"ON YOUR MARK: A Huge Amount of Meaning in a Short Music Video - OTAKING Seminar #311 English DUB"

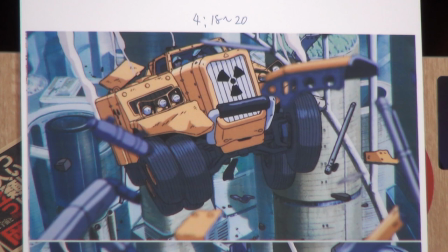(37:29)
During that part, the truck slowly drops.
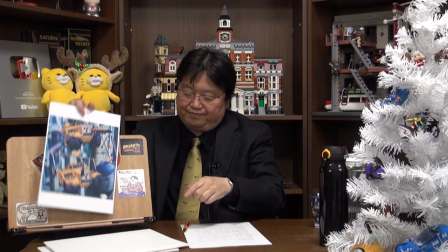(37:35)
Then Chage and Asuka get out of the truck to let the girl go. This is one of the good scenes.
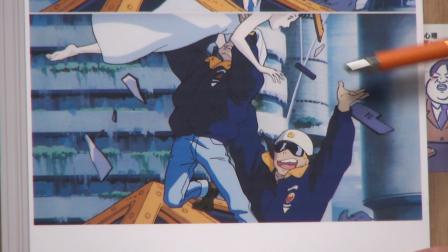(37:58)
Next, they are trying to let the girl go. Asuka keeps telling her to fly, but the girl somehow doesn't fly.
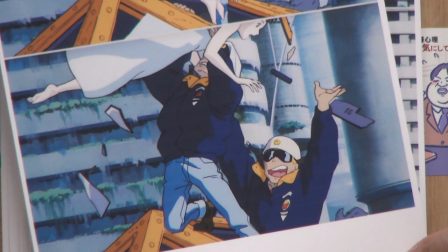(38:07)
Chage also encourages her. This scene has no sound except for the song, which makes it better.
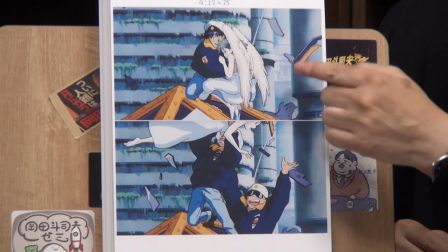(38:14)
It's like watching a silent film, because you can't hear them talk and only hear the music. You can directly feel the kindness of the two men.
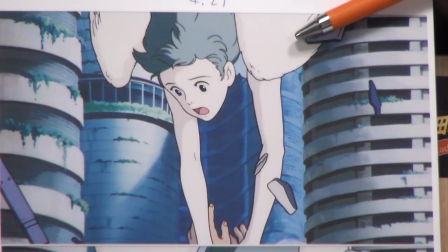(38:25)
They seem to be saying, don't worry about us, just fly. But the girl won't let her hands go and keeps shaking her head, no.
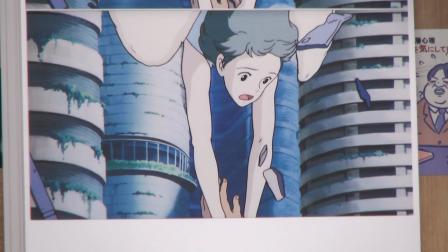(38:33)
Well, there's more to it, which I'll explain later.
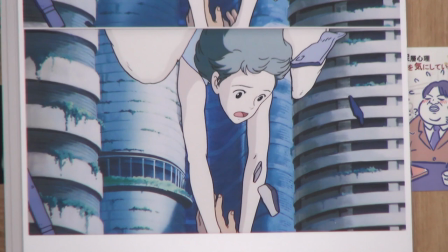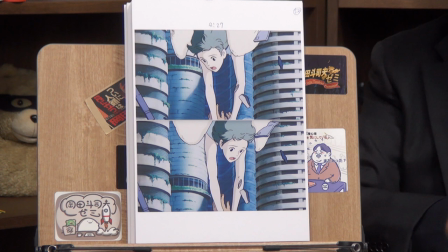(38:43)
Or maybe I'll explain now. Remember how I often say there are meanings to the directions people face? It's stage direction theory in Japan. When a character is facing left, they have the control to move the situation forward.
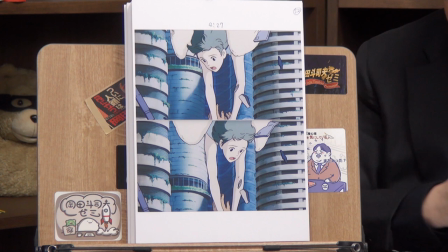(39:03)
But when they're facing right, like the girl in this image, they try to stop the situation.
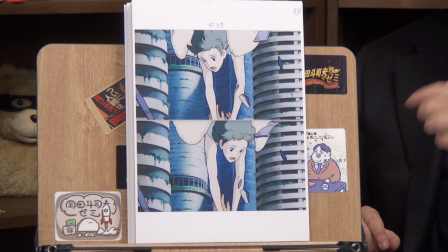(39:09)
When she falls, she's looking towards the right. But as she continues to fall, she slowly changes direction.
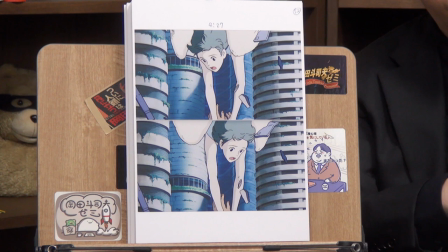(39:17)
This means the girl is trying so hard to stop Asuka and Chage from falling.
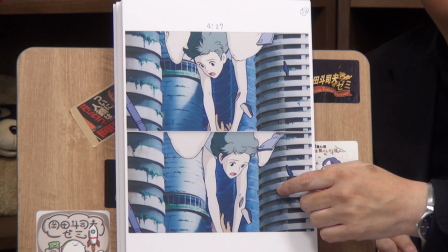(39:23)
The change in the direction of her face depicts that without using any lines. But somehow, she doesn't use her wings to save the two men. I'll explain this mystery later on. But here, just remember how the positions of camera or the directions actors are facing can be very meaningful.
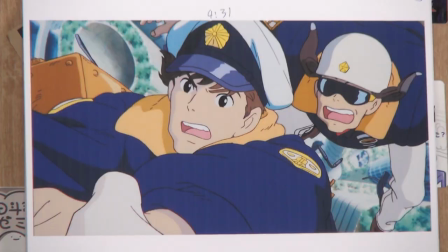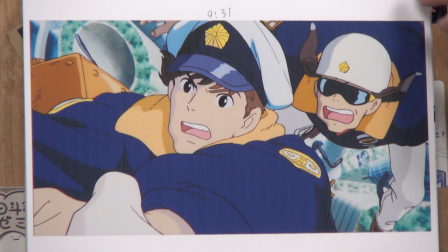(39:53)
Chaga and Asuka tell her to leave them and fly, but the girl doesn't let go of their hands.
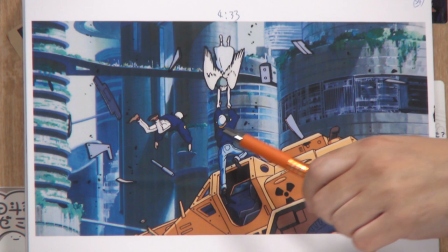(40:03)
As you can see, the three of them free fall with the truck towards the bottom of the city as if they're falling all the way into an abyss.
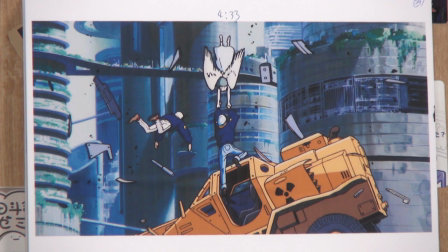(40:12)
I think this scene is pretty cruel.
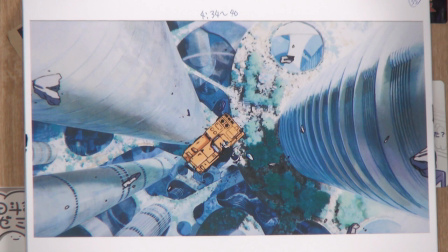(40:20)
Really, if you see the movie, you see them fall straight into the center of the screen, to the bottom, until they're too small to even recognize. It's so hopeless. Like I said, this bridge part is so well made, partly because there are no lyrics. The girl tries to save Chaga and Asuka, but fails. She somehow doesn't use the wings. Then the truck falls endlessly. You feel that there's no hope. This is when you hear a shout, "Soshite bokura wa!" Then the third hook. A melody, B melody, the first sabi, then A and B melody of verse 2. The second hook, a long bridge, then you hear the shout, "Soshite bokura wa!" Now you hear the third hook.
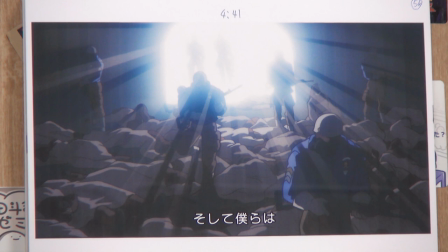(41:19)
In terms of the anime, what happens now is that they go back in time.
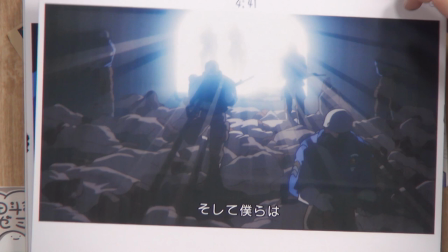(41:27)
The slaughter scene comes back.
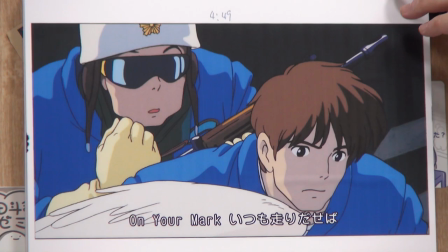(41:33) On your mark, itsumo hashiri daseba.